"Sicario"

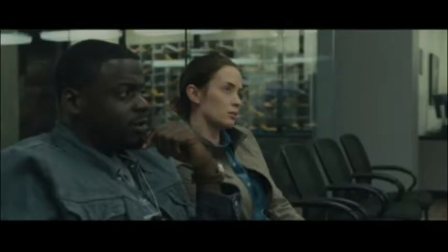[4:06]
Blue, as mentioned before, represents the law and authority figures, as we see here Kate and her partner both sporting the deep blues.
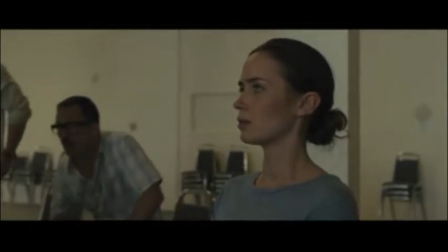[4:13]
When Kate starts out on her journey, we see her wearing these pale blue colors, which stands out nicely against the neutrals of the world around her.
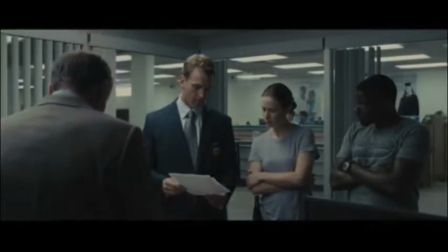[4:21]
However, the further she goes on this path and the more truth that comes to light, the more her morals are questioned and the blue starts to get washed away,
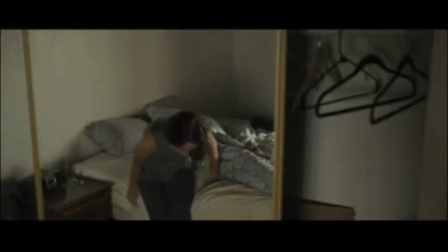[4:29]
as she now resorts to wearing grays and eventually withered white.
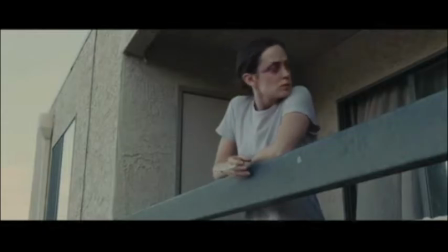[4:35]
Kate is seen as the light in the darkness that has now been swallowed by an ocean of beige and moral uncertainty.
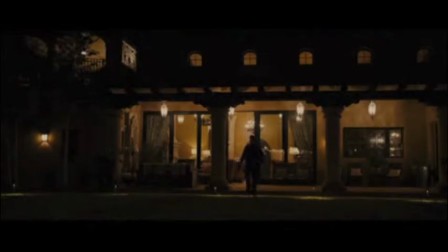[4:45]
One of the most pivotal scenes of the film comes towards its end. Alejandro is finally face to face with the man he has been hunting throughout the film.
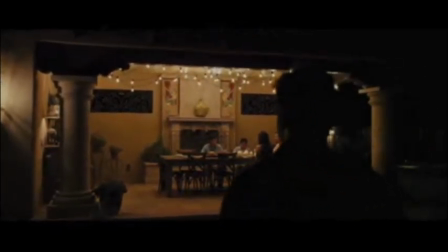[4:52]
He is the man responsible for killing Alejandro's family, and the man responsible for all the madness that has been happening thus far in the film.
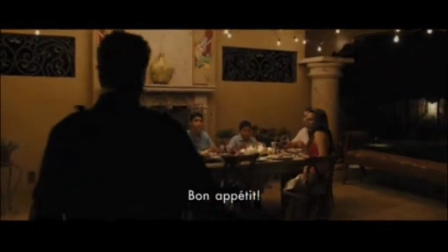[5:00]
Yet he is depicted here sharing a meal with his family in a beige-lit room and wearing a white shirt.
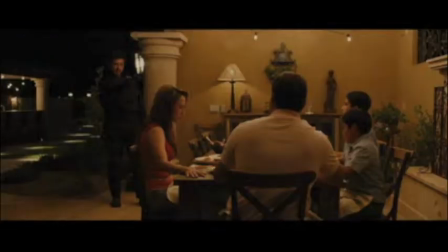[5:06]
White represents innocence or good, and in contrast, Alejandro is dressed in all black, representing evil.
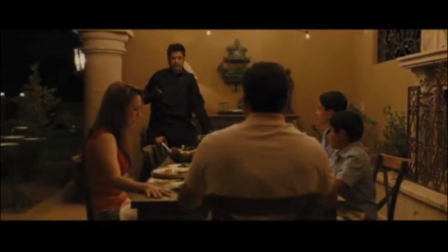[5:13]
Even though Alejandro is the character we know, and we know that he has a purpose behind his actions,
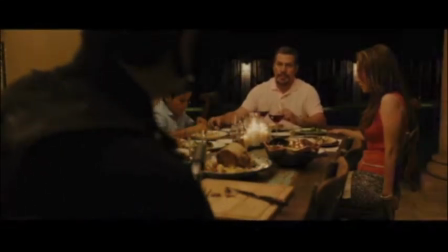[5:18]
we are still told to see him as the evil one, and the unarmed man he is about to kill as the innocent.
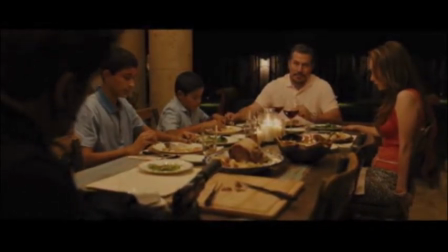[5:24]
Looking at the scene a little closer, we see the man's sons dressed in pale blue shirts, mocking the sense of authority even still in this setting. But this mockery puts the law enforcement down even further. By dressing the children in blue and having them as bystanders, unable to stop what is inevitably about to happen,
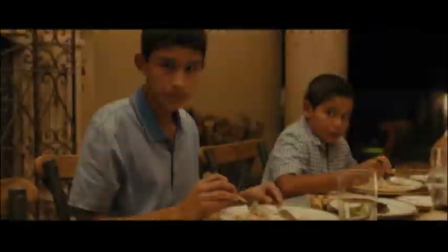[5:43]
the director is again hinting at how naive and small and childlike the authorities are in matters of this nature,
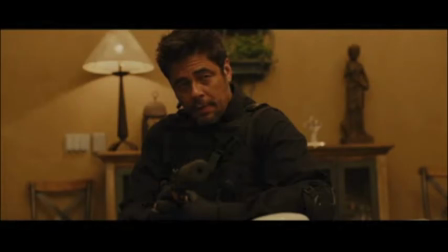[5:50]
and just how easily they can be picked off.
Ahora vas a conocer a Dios.
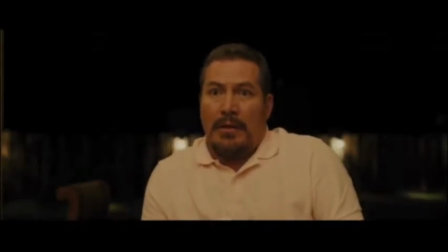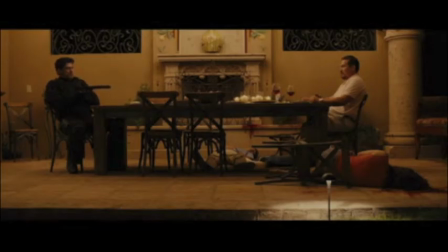[6:01]
The conventions of good and evil, as told from the perspective of Sicario,
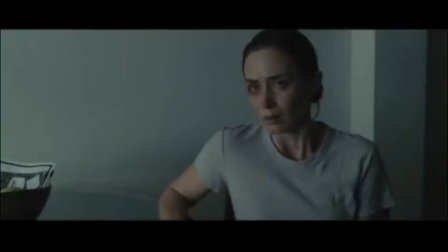[6:06]
are not as simple as black or white, and cannot be contained by such distinctions.
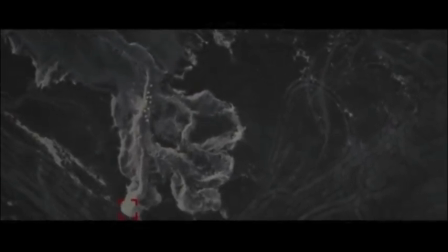[6:11]
In this world of moral ambiguity, they are rather countless particles, forever lost in a sea of beige.